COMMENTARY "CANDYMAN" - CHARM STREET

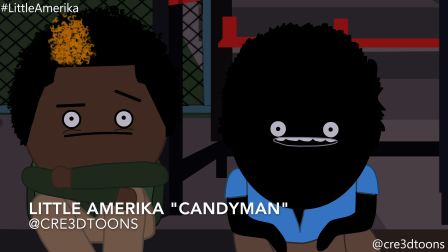and and it's funny because you notice on like scary movies or scary cartoons and stuff like
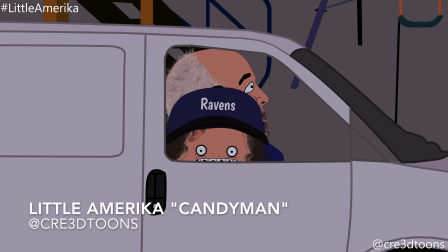the lightning is always so convenient like whenever something happens like this notice how there's no
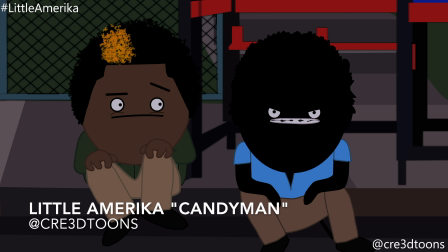lightning no rain nothing going on in this episode as far as the weather and as soon he was like have you
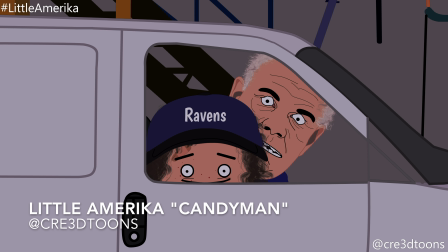guys ever heard of the candy man next you know all of a sudden
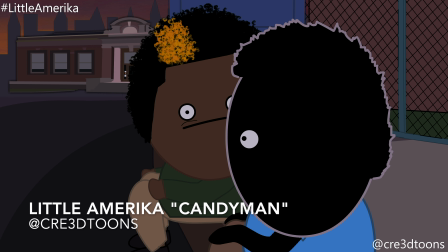all this lightning and shit like so that was kind of a joke i don't know if you guys caught on to it
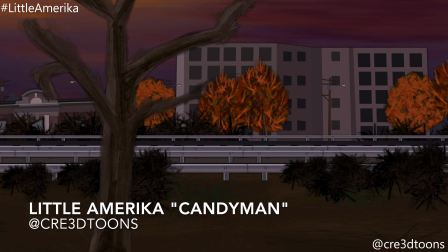as a joke but it was it was like every time you need lightning and lightning just comes
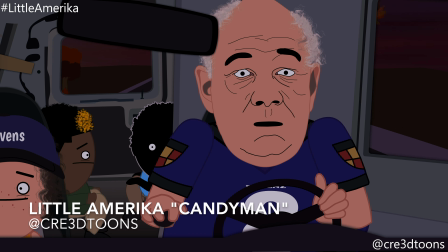like it's funny oh this shot right here oh that shot with the highway and the guy driving i always wanted to draw a
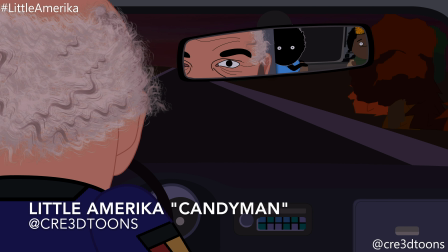shot like that and i finally did it i was so happy and um you guys might have looked at it and it was like a quick like three second shot
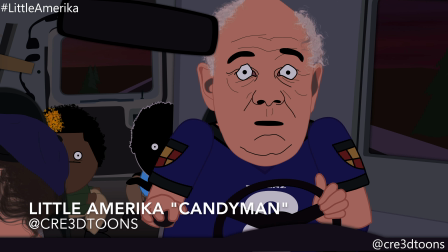but to me i was really proud of it i was like i need a highway scene where they just driving down the road i loved it it was really satisfying making
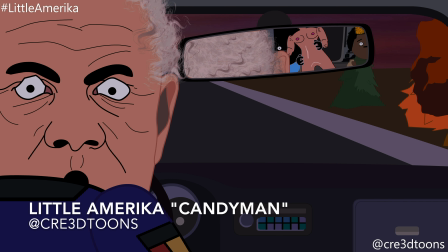that shot right there the scale of it the depth of it the perception i mean perspective not perception but yeah i like
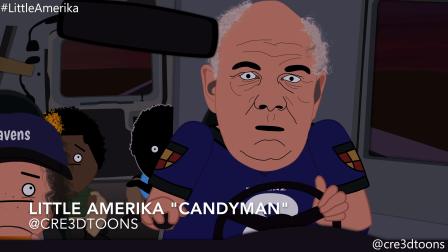the way that turned out and right here um when he was like get your filthy paws off of my deborah oh
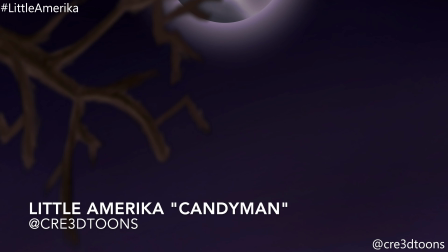and he turned around in his head like jerked the reason he did that is because when i when i uh do these audios when i change the pitch i have to use
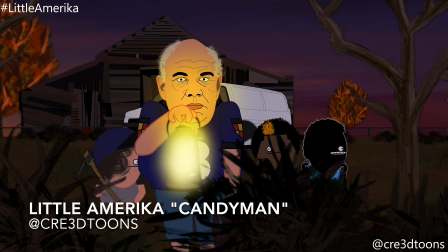this little uh plug-in that's called like seconds to spare and when i change the pitch down for some reason there's always a delay like a
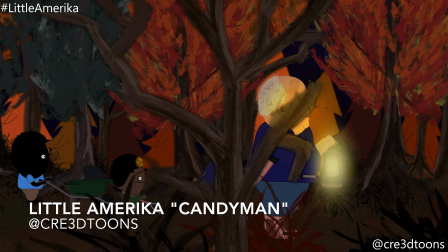lag in it to where though if i say something like go get that tree he'll
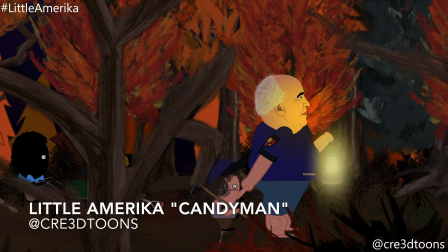say go get that tree it'll be like a little jump in
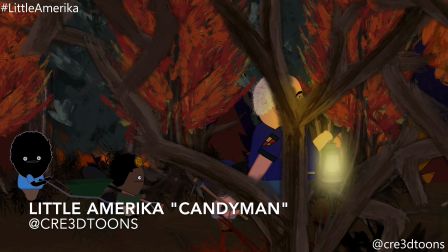it like a little extra line that's not supposed to be there so usually y'all just edit it out but that time i was like you
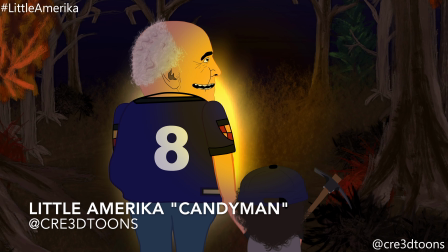know i'm just leaving it in this guy's a creep it'll make it funnier if it's in there and he's just like jerking around his head and shit
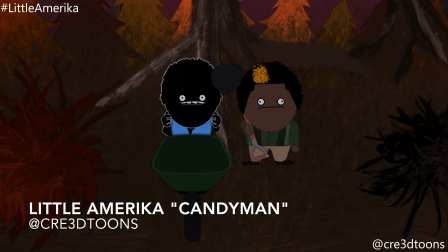so that's why he did that get your filthy paws off of my
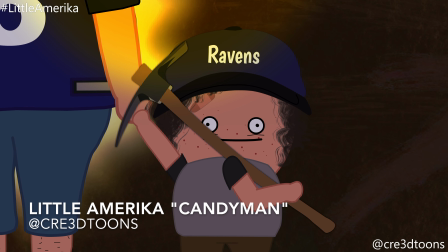also back with the uh when they were driving in a car and he was looking in the mirror that was my first time ever doing a mirror shot
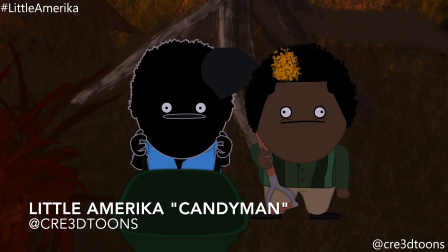and i was always intimidated by those because you have to actually animate things twice you have to animate it the back way and then the
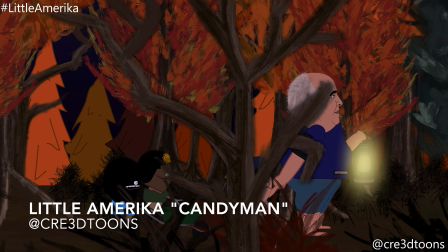front way whatever way they're looking in the mirror and um it was really challenging to do that actually it was the first time doing it but i
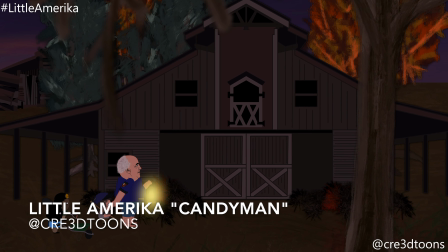think it turned out good because as far as the masking i had to actually i couldn't mask anything i actually had to cut off their heads
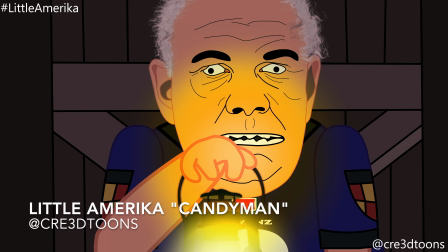a certain way so they couldn't move their head too much or it'll come off of the frame off of the uh the mirror and it'll just
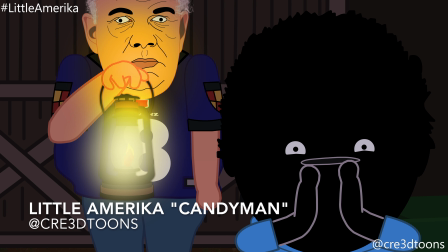look weird like so it was just like a little tedious process that i had to go through i know y'all guys saw that lightning when i
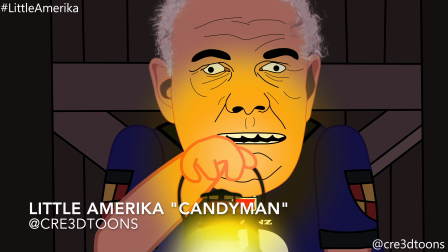was walking past that uh that barn that's what i'm talking about why is it lightning lightning well i wasn't doing that for
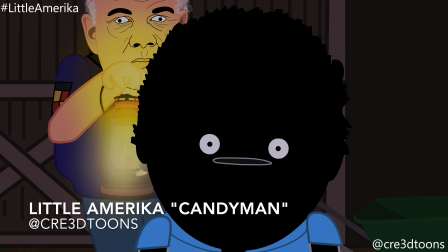but um yeah uh that scene when they're walking through the forest just now like
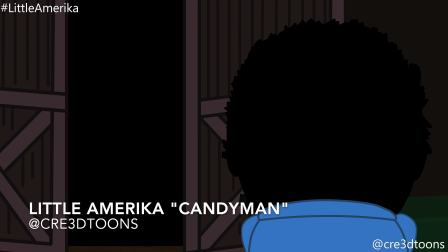the woods that was inspired by scooby-doo i was watching scooby-doo um for a while
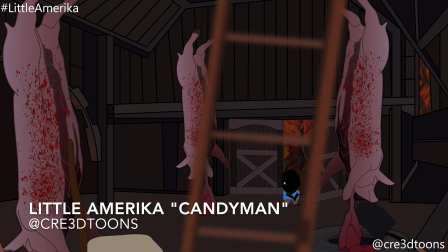and they had some creepy scenes in there and there's one where they're walking through the woods i was like man that shot looks nice i want to do one like
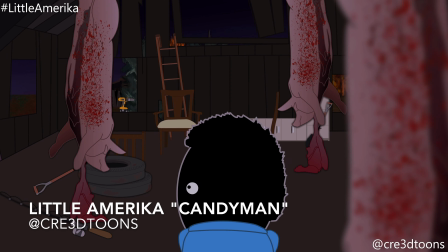that where there's trees in the foreground passing really quick and in the background they're passing slower it makes it gives you that feeling
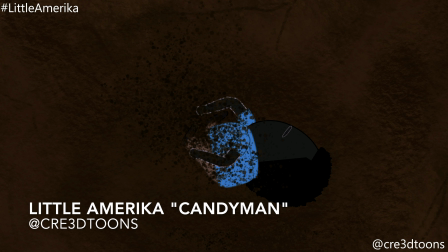of you walking through the woods then i added the lamp and things everything just turned out pretty good in this one i had a lot of different decent shots that
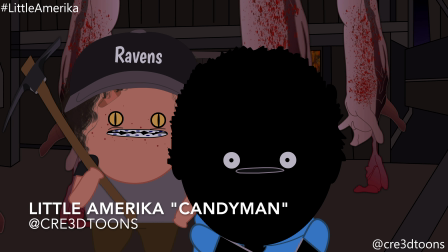i wanted to implement and i figured like i executed uh dudley's eyes right there when they're like cat eyes i got that from
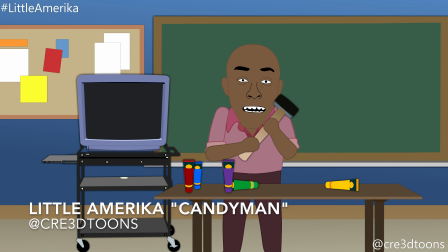family guy when stewie was evil there was like an evil stewie and his eyes were like that they creeped me the hell out honestly and i was like man that's kind of cool i'm gonna put that in my show